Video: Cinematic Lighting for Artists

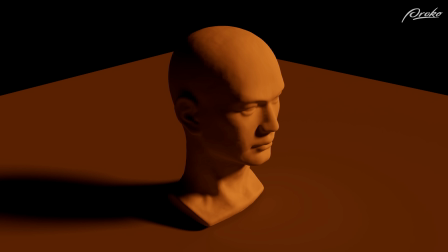And then I have a third one that's somewhere in between, and I add all 3 of those together, I get this effect.
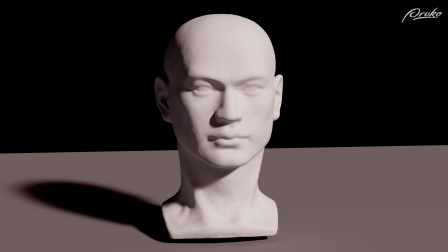So here it is from the front. So I take this light, and then I'm slowly adding on these extra light sources. And it's just giving a little bit more color complexity to the scene, a little bit of colored shadows.
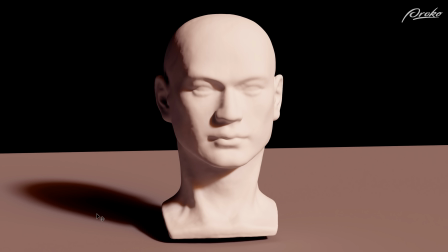This is really fun stuff to play with. So if we look at a few examples from film where we can actually see this in action, the environment itself has allowed this effect to happen.
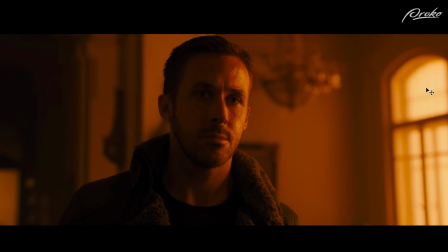So we have the color temperature shift out the windows from a desaturated yellow into oranges and into reds through here, and that is affecting the character's face. So as that light wraps around the character's face, you can see that shift in color temperature as well.
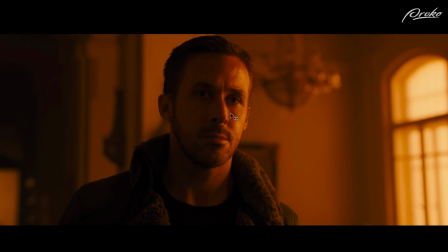So it goes desaturated yellows into oranges and into reds as that light wraps around. There's very little fill light here. I can still see the character's eyes, and that fill light is most likely coming from light that's bouncing off the walls and back onto the character, but it's very effective.
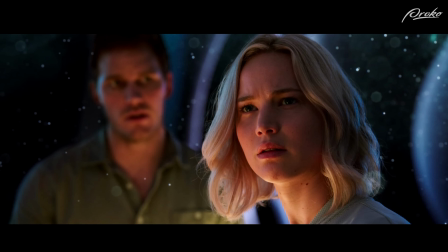Also, if I look at a shot like this from Passengers, I can see that complexity in the skin. I can see the shift in color temperature as it wraps around the faces, and all of those different colors working harmoniously together to make a really appealing result. The beauty of light is understanding how to craft it, how to shape it, and how to add just little bits of complexity to this as we are painting.
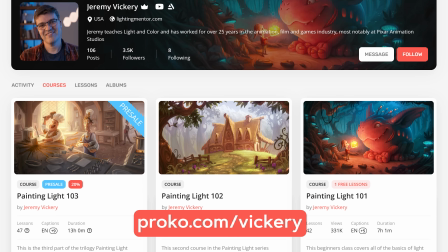If you like this free lesson, come to see more about my course. This one is the one that I'm most excited about.
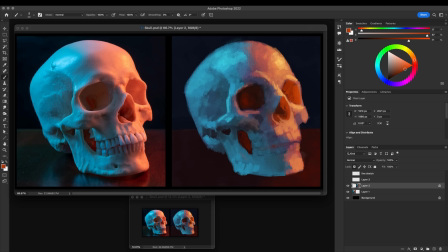I've taught in Painting Light 101 and 102 how to paint and how to make believable light, but this is the one that I'm truly excited about, where you can learn about visual storytelling, using light to tell stories.
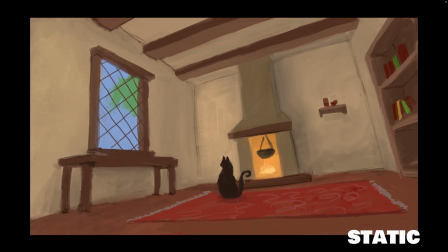How do you light characters? How do you light environments? How do you paint in such a way that will aid and use light to your advantage for visual storytelling? There's so many different things. This one's double the length of the other 2, and there's just so much information that I've been so excited to share,
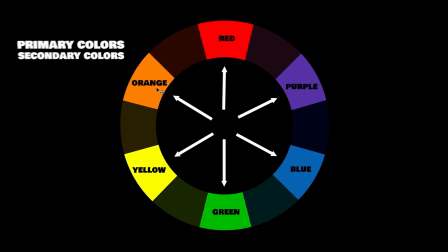things that are not often talked about in training in universities, things that I learned from being in the industry, working on actual projects with actual directors, and all the juicy nuggets of things that I could share with you I'm presenting in this course. So go to proko.com/Vickery to see more.